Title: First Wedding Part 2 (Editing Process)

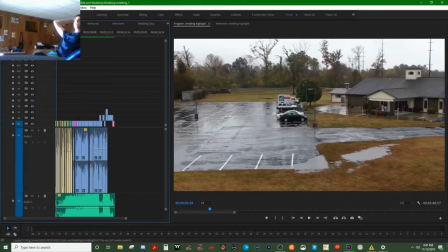18s
I started on this wedding highlight then I started dissecting different like portions of of what happened that day the ceremony the big kiss the rehearsal the speeches you know
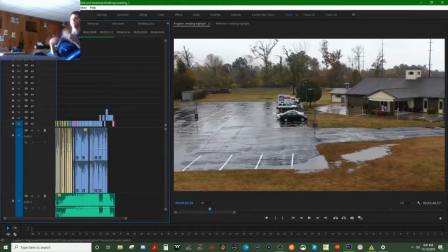36s
then interviews that was like a bonus thing to add some story to it and then after I got done with those three segments I made like a wedding documentary and then I went back to the wedding highlight after that to make a more condensed version that was more sendable as social media which is what we're on pretty much did like this this beginning part where
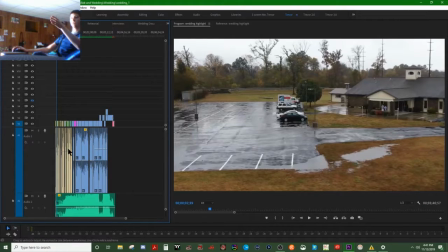55s
you see all that tan right here and then I started doing
the other different sequences so I'll just show you a little bit real quick
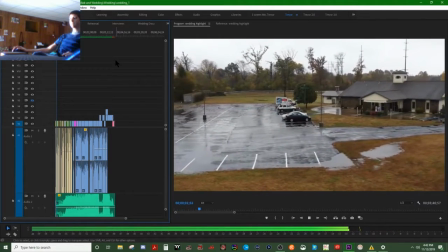67s Well, when Lizzie came home and she told me that she was not Cody,
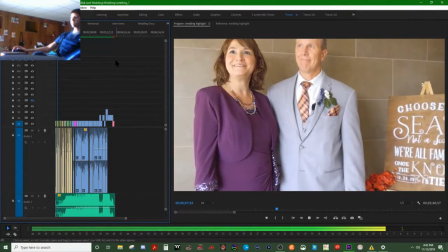71s she told me he was very shy and he didn't talk at all during the dinner.
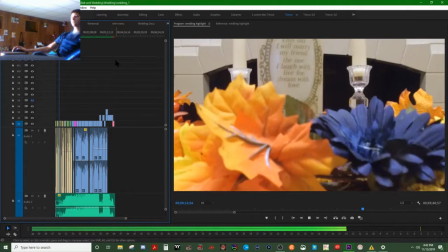78s And then of course when we met Cody, that was not Cody. That's a lie. That's a lie. Cody's not shy.
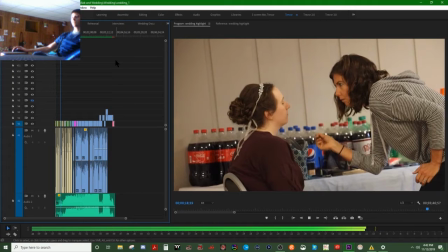84s We didn't think Cody would ever get anybody as sweet as you are.
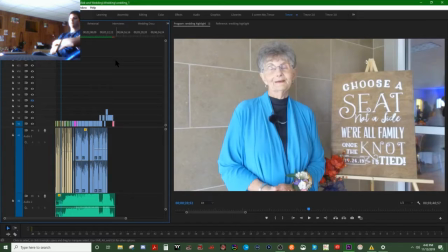88s
what she said right there so i had adjusted what she had said because i know she wasn't trying to sound mean but it did sound slightly mean she uh just flat out said she didn't think he
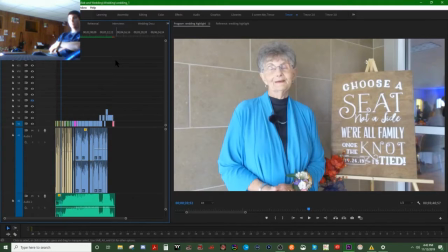105s
would get anyone especially not anyone as sweet as you which i didn't want to risk there being some awkward tension so I adjusted it in a way where it sounded more lighthearted. I didn't think he would get anyone as sweet as you.
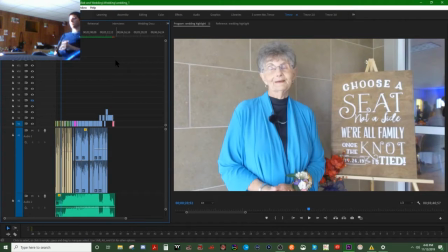125s
I mean maybe I was wrong for doing that but it just felt like something I should do.
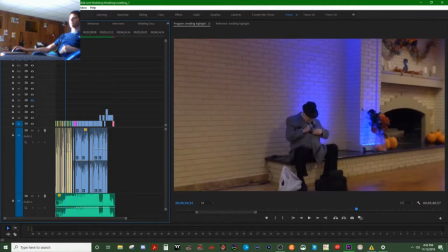133s
Let's speed through this a little bit more. Lots of scenery shots. He ends up playing the harmonica at the very end of the day, which I almost forgot to put that into the videos that I sent off, which I haven't sent them off yet, but they're all prepared to go.
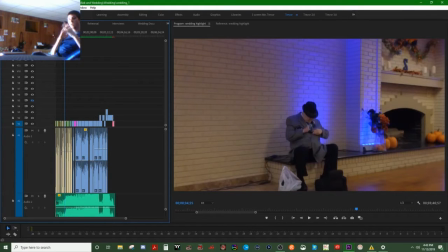152s
I put all the footage on a Blu-ray, and I'm going to email them the copies to you just in case, one, they don't have a Blu-ray, or two, something happens to their Blu-ray. Also, I don't think you can pull off the footage off that, so if they want to share, like, the short one,
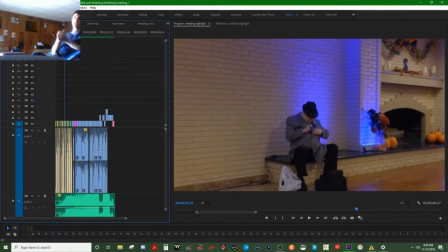167s
the highlight one on social media, that would be easier, because that's kind of what I was going with. The wedding highlight you can share on social media. The wedding documentary would be more personal since the wedding documentary is an hour long, which is about 5 gigabytes.
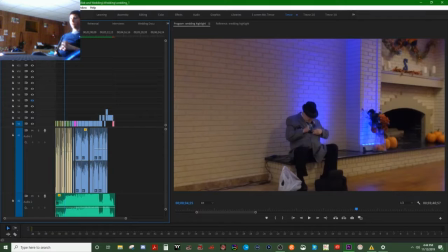184s
So it might be a little bit harder to share while the wedding highlight is under a gigabyte. It's like half a gigabyte. So I really like this part because it kind of just flows with the uh
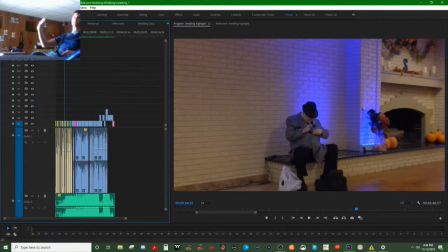199s
well this part coming up here it really flows with what they say and the thought of their next generation and the future you know well we love them both and
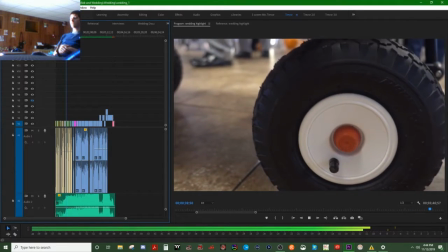211s
we're just looking forward to the future years you
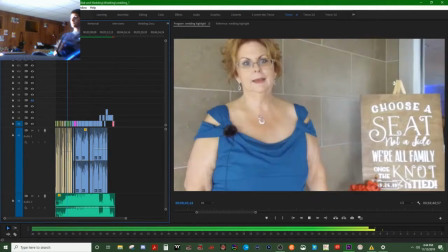216s are one of the best things that's ever happened to cody and it makes me want to cry when i think about
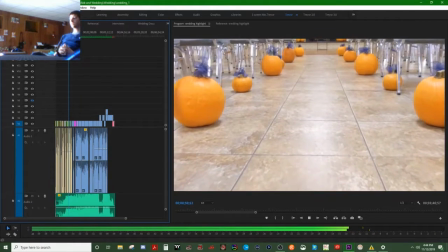221s how good you are to him he's going to be a challenge He knows it.
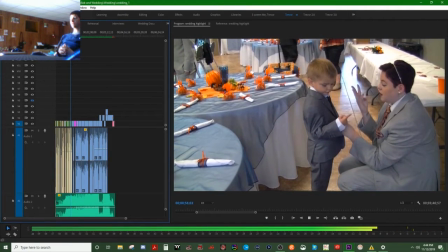226s I know it. We all know it. But be patient because he's a wonderful man. His dad would be so proud of him.
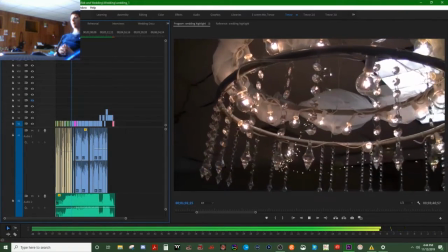233s I'm sorry he couldn't be here today because he would absolutely love you and he would adore Nora.
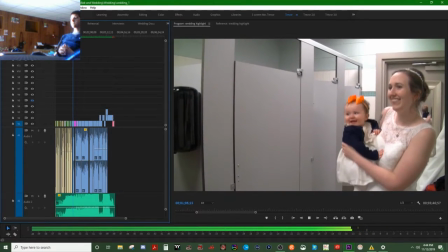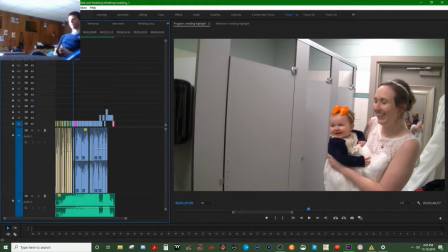243s
Now that was a tearjerker moment. That was the last interview before we started shooting, I think, the rehearsal. My girlfriend was bawling her eyes out, and by the end of it, the mother was bawling her eyes out too.
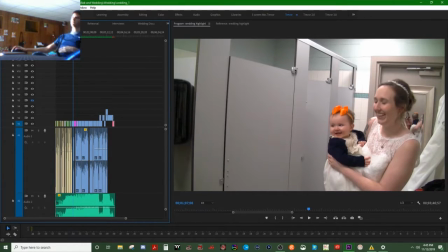259s
I kind of cut it short for the wedding highlight. Then I go on to speeches with the friends.